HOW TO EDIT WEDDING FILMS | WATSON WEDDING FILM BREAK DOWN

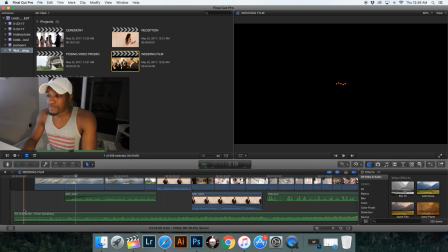4:08 Kind of have a build up, have some sort of a storyline. So what I'm doing in this first section of the film is building up to the actual wedding ceremony itself.
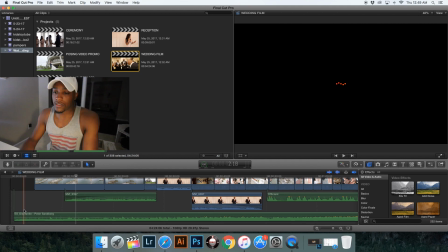4:25 So this whole first section with this song, which is probably about, I want to say it's about a minute long.
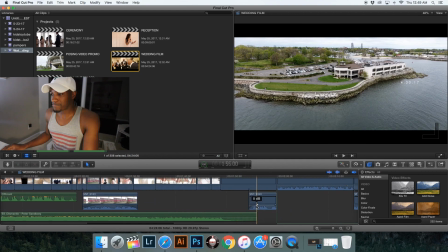4:32 How long is that? It's about a minute and 56 seconds, almost 2 minutes long.
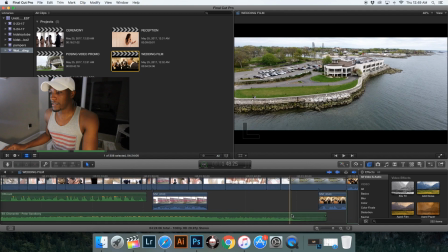4:38 So it's a very short song. It's actually it's shorter than that. It's actually about a minute and 48 seconds. So I love that song, and I wanted to, and it wasn't long enough. It wasn't long enough to tell a story with,
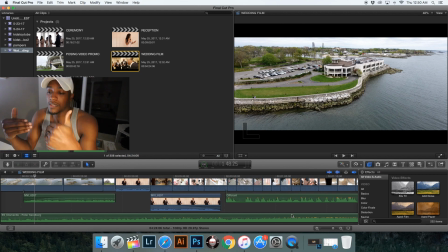4:52 so I wanted to use that song to help me build up some anticipation for this film. So what I did was I started with some drone shots.
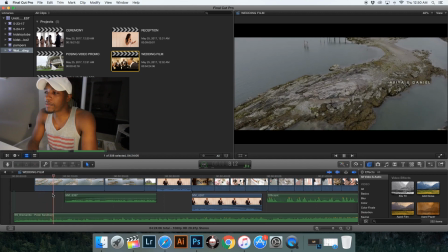5:03 And these drone shots, I got them right before we actually arrived there and we got some footage.
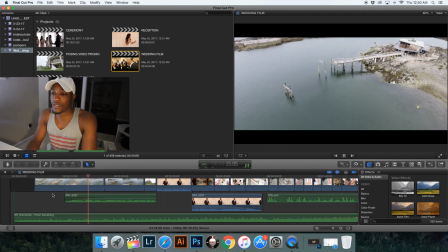5:11 And then I had some free time to get this drone shot.
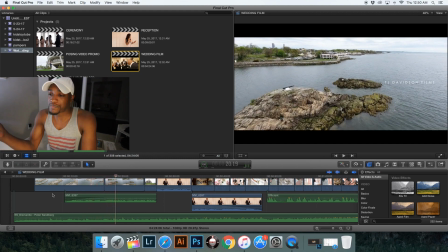5:16 And I decided to play the voiceover of the brother. This is actually the brother in this wedding. He's the bride's brother, and he said something just really personal.
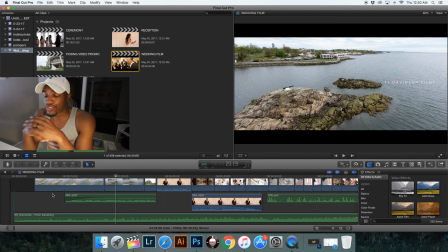5:32 And I was struggling to find some voices to kind of carry the story along, so I had to use what I had. They actually did not do any exchanges of vows, like personal vows. They just kind of stuck to the script, so there wasn't anything personal.
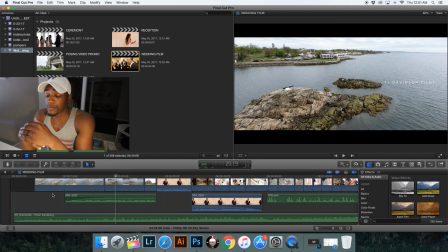5:52 So I used some of the voiceovers from the people who actually toasted. So I just thought what he said was really nice.
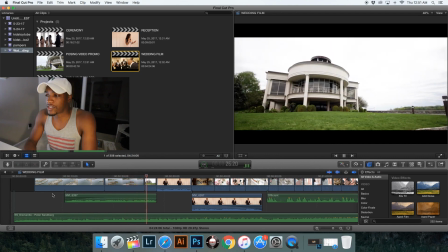6:02 So I went from drone shot to drone shot, and also shot the front of the building, it was a decent shot,
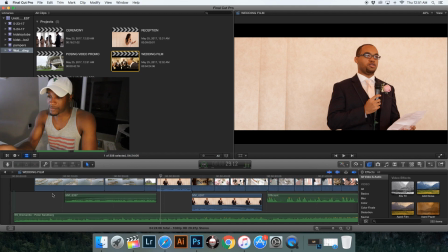6:12 but I wanted to get some establishing shots so people can know where we are. And then I punched into the brother who was talking, so you can know where his voice is coming from. It's not some voice out of nowhere.
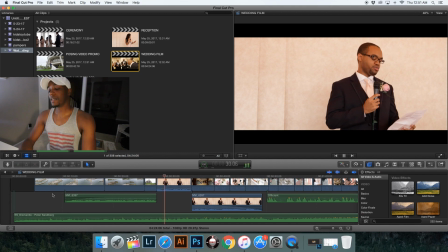6:27 So I punched into him so you can see who was talking, who was speaking,
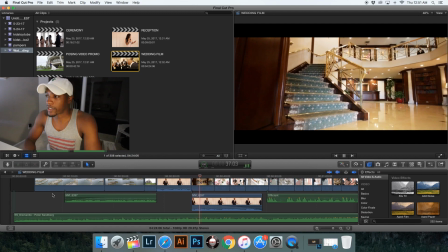6:32 and then back to some establishing shots where we get the entrance to the venue,
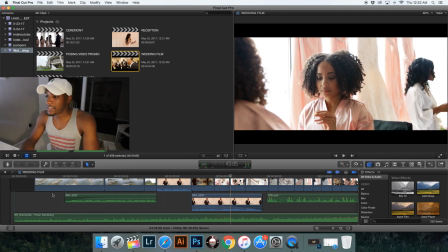6:41 and then we get some detail shots. And I love that detail shot of the flowers.
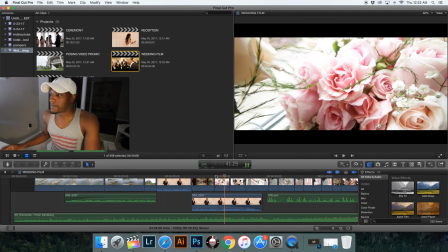6:46 I thought the colors were very beautiful. And that's not a slider, that's actually a monopod. I just kind of panned back.
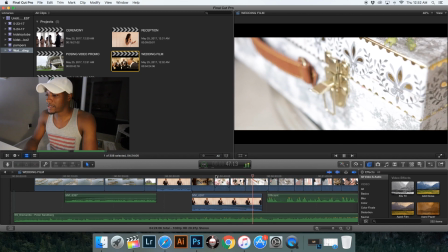6:55 And then to some panning shots of the people who are in there actually getting ready.
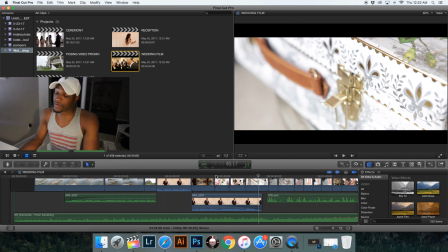7:03 And this is just a small detail shot of the boxes that she gave her bridesmaids, which I thought was very beautiful.
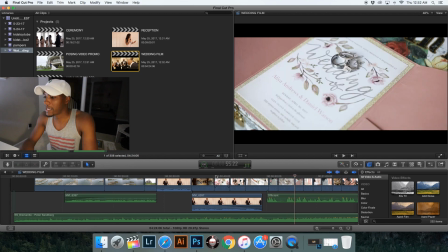7:15 Another detail shot of the shoes. Now we punch into the groom himself.
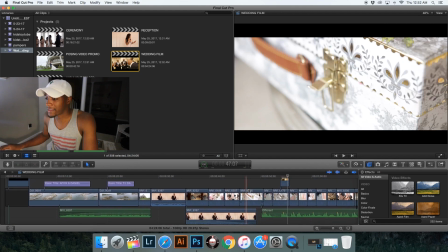7:22 You can see I put a lot of layers on here.
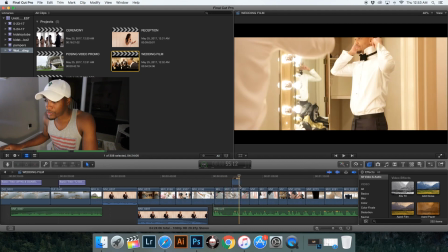7:28 And you really didn't have to do that, but I ended up doing it anyway.
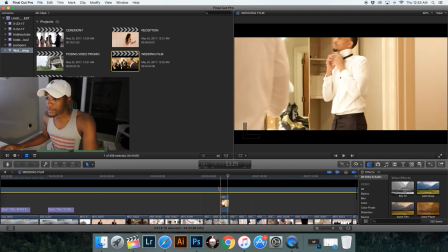7:34 At the top here is actually a letterbox. So this letterbox is like a custom letterbox that I put over.
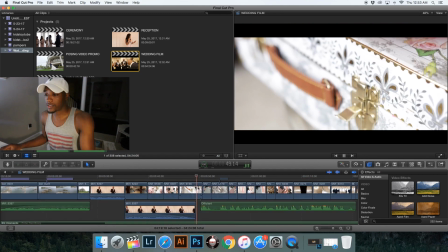7:42 So what I do here is I also come in with the officiant.
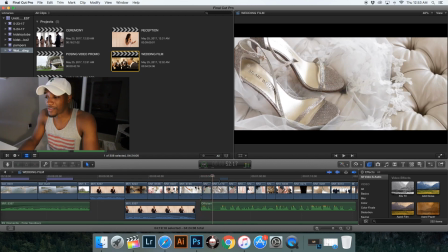7:45 The officiant is actually the father of the bride, so he had a lot to say, and he explained that they were friends and started dating since they were in high school. So I thought that was a pretty good part to put into the film.
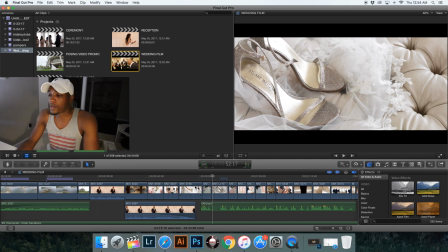8:03 I thought it would be interesting and something very personal that would move the story along and add some type of personality to the film. So like I said, I'm just doing detail shots here.